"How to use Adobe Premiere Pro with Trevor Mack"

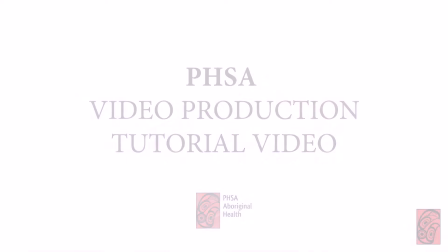(0:02)
Hey guys, my name is Trevor Mack and I'm a psychical teen filmmaker from the interior of BC.
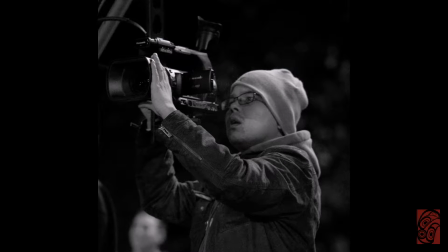(0:07)
I'm here with my man Damien Bouchard to teach you guys the basics on how to produce videos in order to share with the rest of your community and even the world. There's three basic aspects of creating a film: pre-production, production, and post-production.
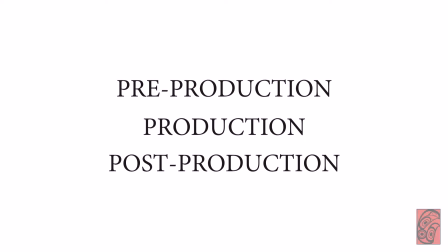(0:21)
Each aspect is just as important as the other. I'm going to start off with pre-production.
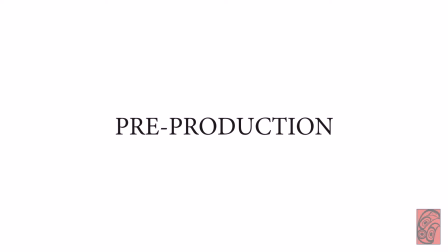(0:26)
Pre-production is all about planning and having a vision of what your video is going to be and what it's going to look like. Without any of this planning, it would be very difficult to get what you want on the field while you're recording.
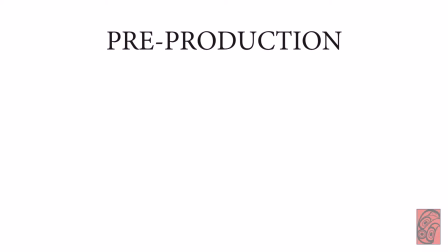(0:37)
Now, there's different kinds of planning for different kinds of videos. If you're wanting to make more of a narrative, film, story video, a script is what you'd be using.
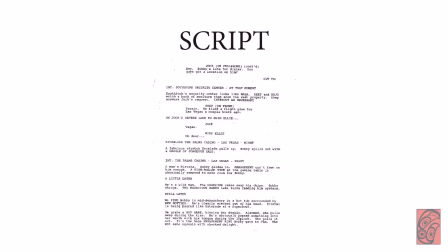(0:47)
A script is the de facto piece of planning for most movie films. Scripts have been used for literally hundreds of years in the business.
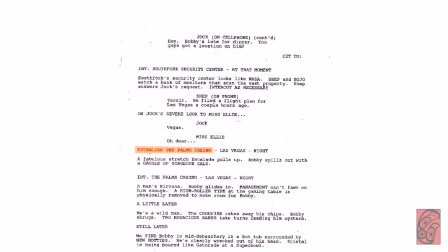(0:54)
They include all information seen on screen. That includes location, time of day, props, characters, dialogue, and actions. The next kind is a shot list.
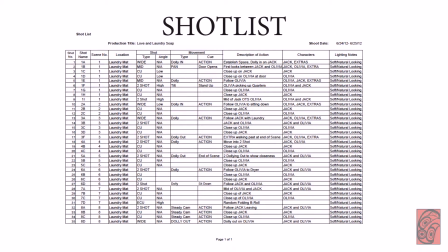(1:06)
Most movie films use scripts and shot lists, but if you're only needing shots for, let's say, a documentary, a shot list would work perfectly fine. Shot lists include exactly what kind of shot you want. Will it be a wide shot? Will it be a medium shot? What's the time of day? A shot of who doing what exactly?
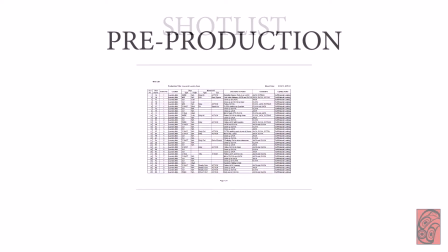(1:24)
That kind of stuff. Having all this pre-planning done before you go and shoot is very important if you want everything to run smoothly. A great resource where you can get free production documents like storyboards,
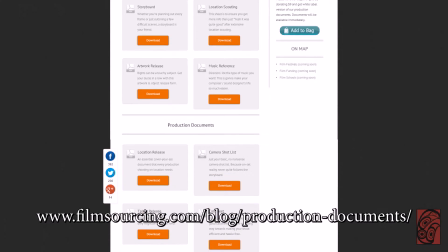(1:35)
location scouting, camera shot list, location release is filmsourcing.com, and you can see the link right below here.
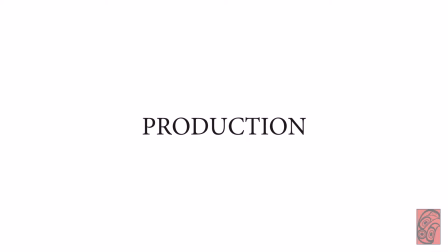(1:43)
Now that we've planned the shoot, let's shoot the plan. Prior to any production, make sure to do a gear check.
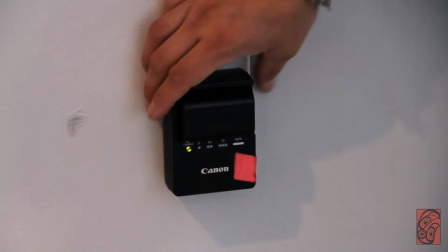(1:48)
A gear check could include checking your camera batteries to see if they're full,
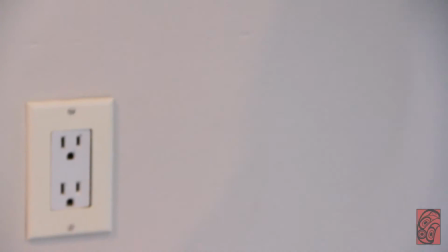(1:53)
checking your memory cards, and checking any other kind of small gear you have with you or you're planning to take.
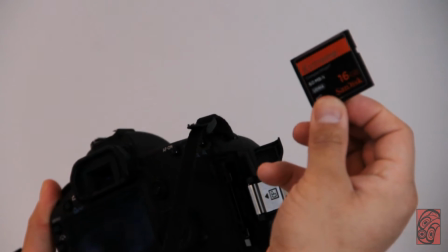(2:00)
Always make sure to see if you've got enough space in your memory card. You don't want to be on the field shooting and you get the message that your camera is full.
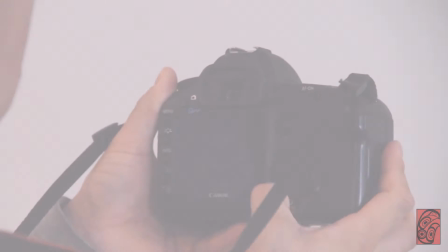(2:07)
That sucks, and that's happened to me a lot of times, and I've learned my lesson.
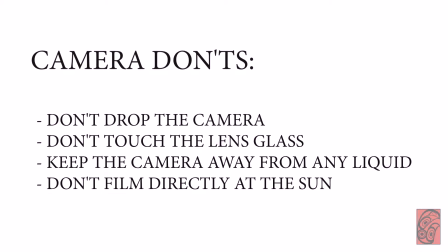(2:11)
Alright, so the do's and don'ts of holding a camera: don't drop the camera, don't touch the lens glass of the camera,
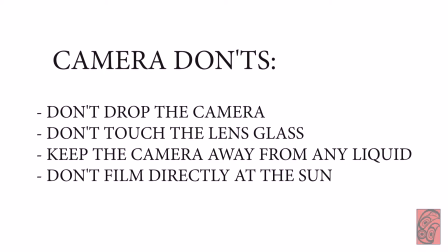(2:18)
keep the camera away from any liquid, and make sure to not film directly at the sun.
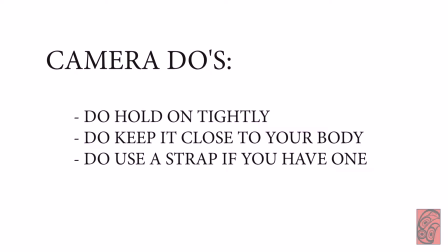(2:22)
Now the do's of cameras: do hold on to it tightly, do keep it close to your body, and do use a strap if you have one. Just pretend as if you're holding a very expensive thing in your hands, because that's essentially what cameras are, so you want to protect it.
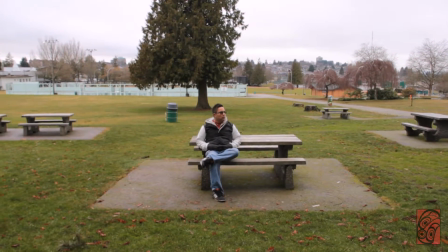(2:37)
Now, let's move on to some camera angles. Right here, we've got Damien, my man.
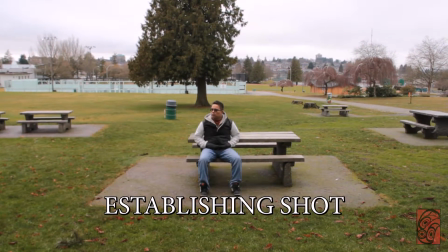(2:42)
This is an establishing shot, so we want to show the viewer where we are. We want to give as much information to the viewer as possible. Now, after an establishing shot would be a wide shot.
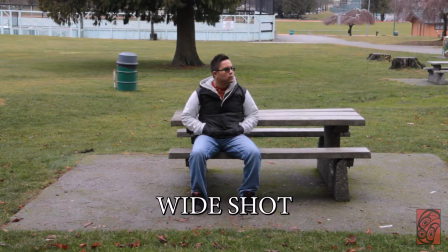(2:54)
A wide shot is not as wide as an establishing shot, but it's still relatively wide.
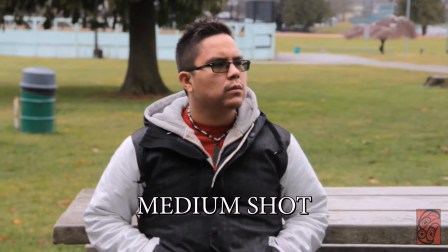(3:00)
Next up here we have a medium shot. A medium shot is you're going to show the head and the waist.
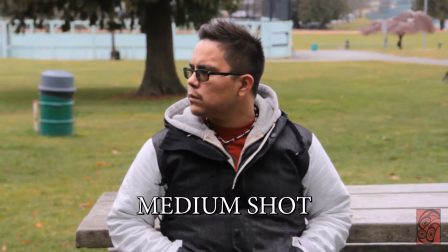(3:06)
So this right here is a perfect example of a medium shot. Now right here we've got a close-up or an extreme close-up.
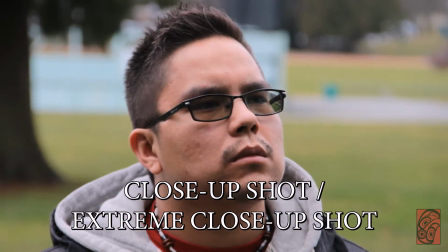(3:13)
These two are very vague, and they vary to what people think and a close-up is, an extreme close-up.
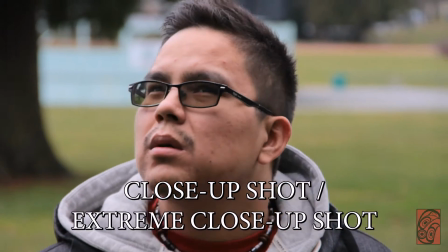(3:20)
Essentially this can be both. This is a perfect example of an extreme close-up and a close-up. Now there's different ways to use camera angles to your advantage.
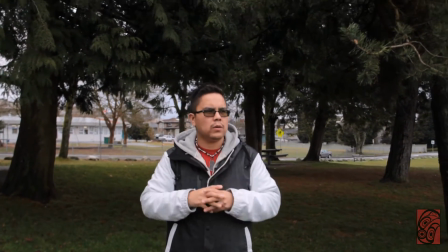(3:33)
Let's say you want to have a character that looks very overpowering and looks very strong.
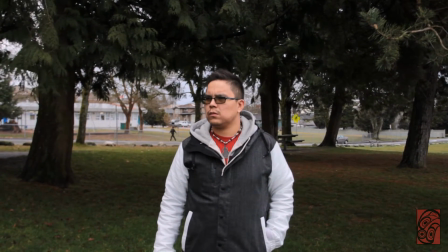(3:38)
What you want to do to make your character look very powerful is you would put the camera close to the ground and lift it up.
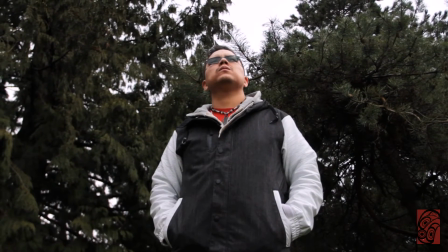(3:46)
So now this looks like a very stoic shot compared to just a head-on shot. And a lot of people use camera movements to their advantage.
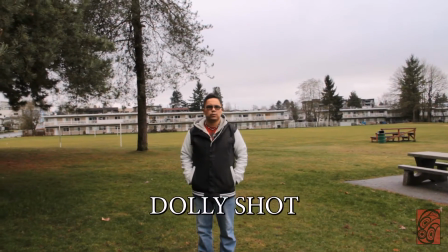(3:55)
Almost every single film you've watched, there has been a lot of camera movement, and it's all been calculated to the inch.
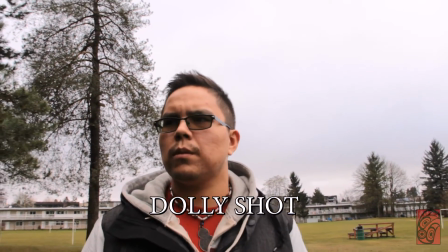(4:03)
Right here, this camera movement right here is called a dolly.